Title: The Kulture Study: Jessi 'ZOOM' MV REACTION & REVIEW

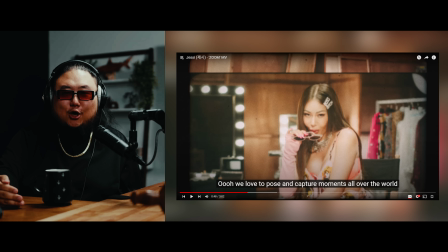What I also love about this song is how this song, I think, shows off literally all the colors of her voice, literally everything she's capable of. I'm talking her raspier rapping voice, her grind,
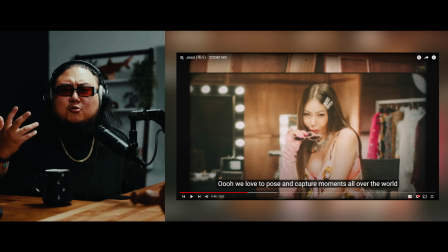like the way she grinds her voice, but then also like her beautiful voice, her beautiful vocal singing type of voice. I love that she showcases everything here, but also in like the tone of the song. This pre-chorus is very beautiful. It changes the mood from the hip hop beat that we've been hearing so far.
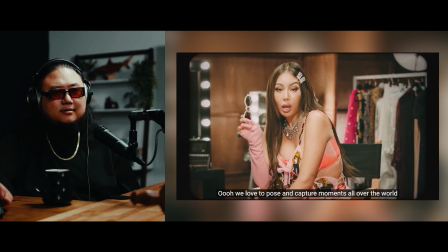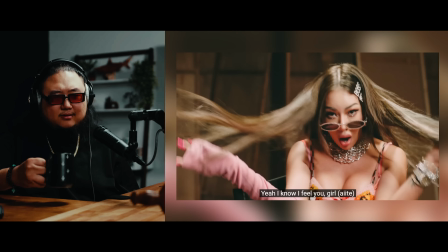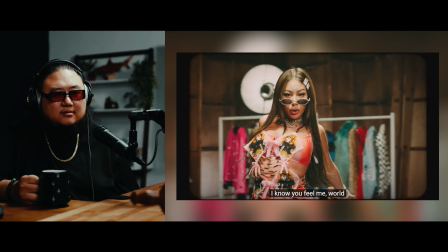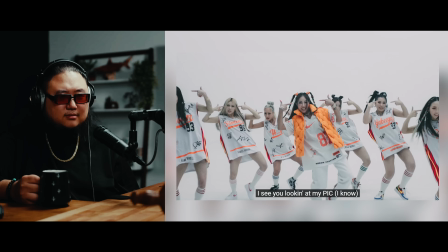Lights, camera, action, baby. I see you looking at my PIC.
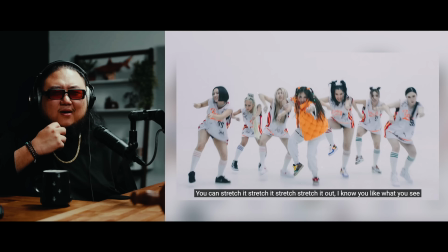I know. Cause you dang it, dang it, on the dang.
Oh my god, this move.
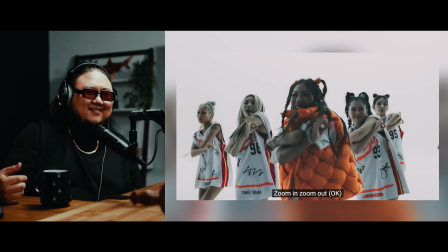Zoom in, zoom out, okay. Zoom in, zoom out, okay.
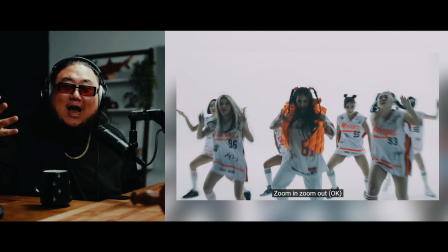Zoom in.
The bounce is insane. Oh.
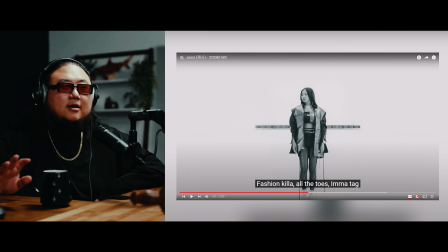So I think like one of those shots is the thumbnail. This black and white section, I gotta say, is produced so incredibly. It's directed really, really well. If you think about it, it's pure black and white, and they're shooting against a white background,
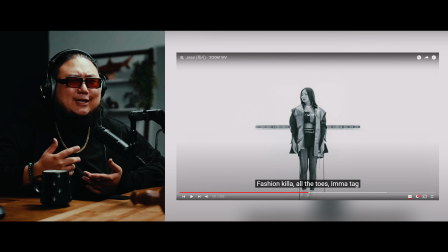and there's not a lot going on in terms of like lighting, set design, like interesting things to look at. So really, the director and how they weave through this scene, how they edit this scene, the series, like,
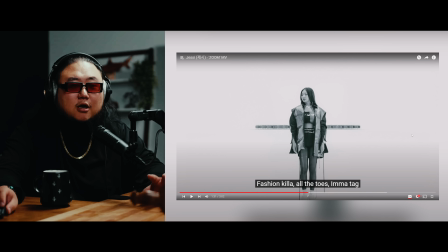I can't break down like everything that happens during this black and white section, but it's so interesting and so well made, and it's such a great disruptor for the music video. Like, this is only the second verse.
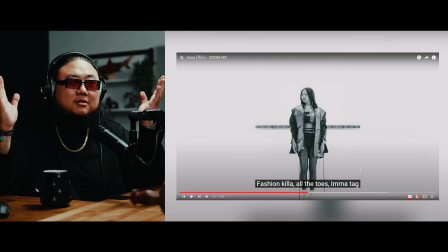This is what you're doing for the second verse? I mean, most artists could only hope to have this kind of creativity and budget. It's so well thought out. Having the black and white, I think if if I was in this position, I would have like saved the black and white for like the bridge.
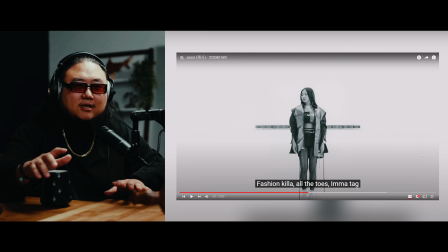But I think this is a better idea. I love that they did it for the whole second verse. It's so fantastic.
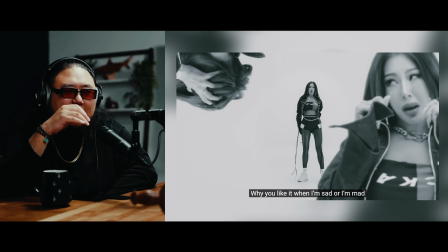Music video does a great job of keeping your attention.
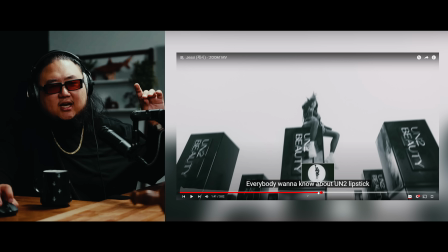Even just right there where they suddenly cut to a spotlight, like this is extra work.
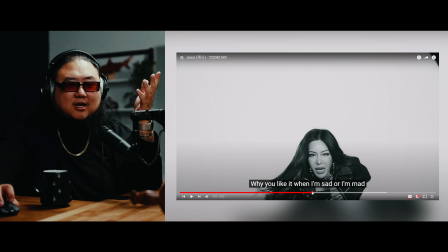They didn't have to do that just for like these 2 seconds right here, right? They could have shot that still with this and let this ride, let the scene continue.
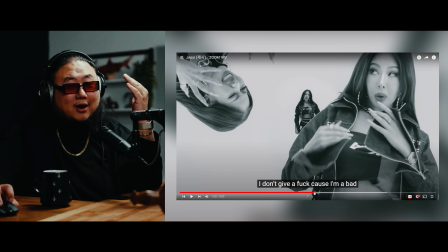That's what people who don't have money do. All right, you have money, you have no limits.
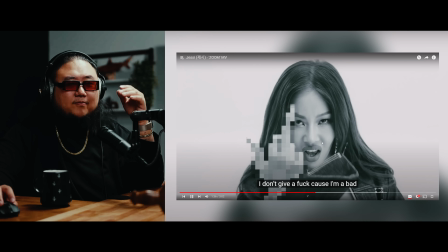And so this part right here, cause I'm a bear, bitch.
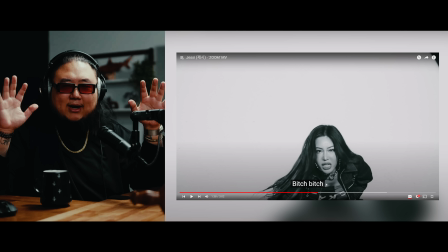I love not only the spotlight is a great idea, but the cut where they boom,
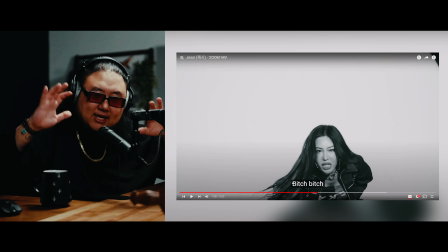they cut in on when the kick comes in and she's like moving low like this.
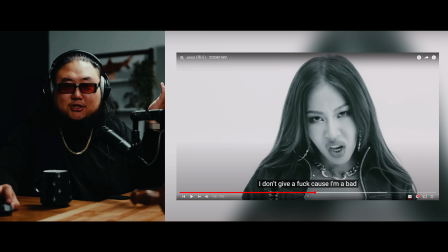It's also a great transition. It's just a great like sudden transition into that scene.
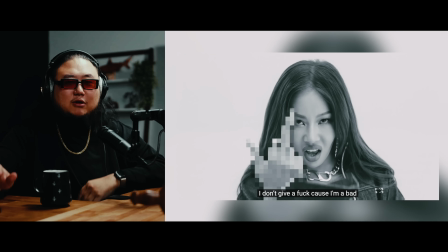it really barrels you forwards.
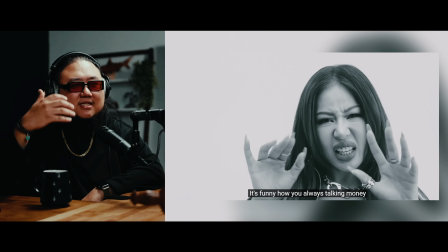Like, the momentum of the scene is incredibly, incredibly good.
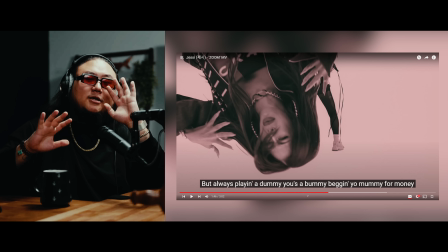Like, it's somehow both really smooth and you're, like, just along for the ride, but it's also super aggressive.
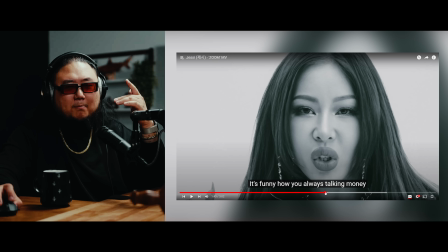Like, it's the beat. The beat is just, like, a smooth finish.
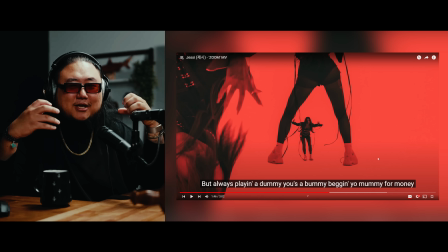But it's her rapping. Her rapping. Her going off right here is what makes this more aggressive and makes this so much more interesting.
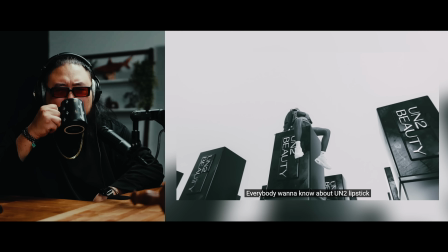Ear pick, moodle boogies, drum up on your moya lipstick. It's funny, yeah, you always talking money, but always playing a dime.
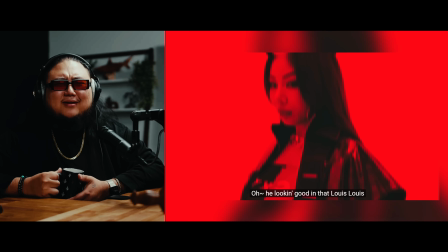You saw Bobby back at your mommy for money, huh? Oh, we looking good in that low and low.
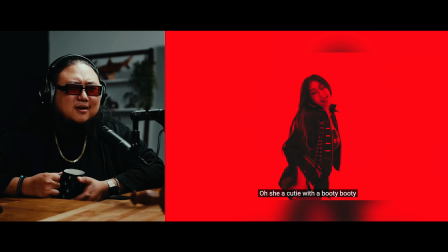Oh, she a cutie with a body, body. Screenshot, turns on hand, not too late.
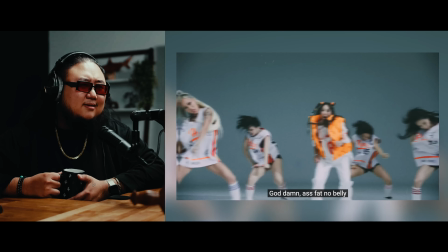Goddamn, she won ya. How do you do this? It's a dumb dog. Namu dumb dog.
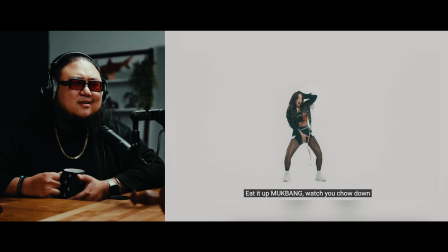Eat it up, mock bound. Watch your child dog.
Oh my god.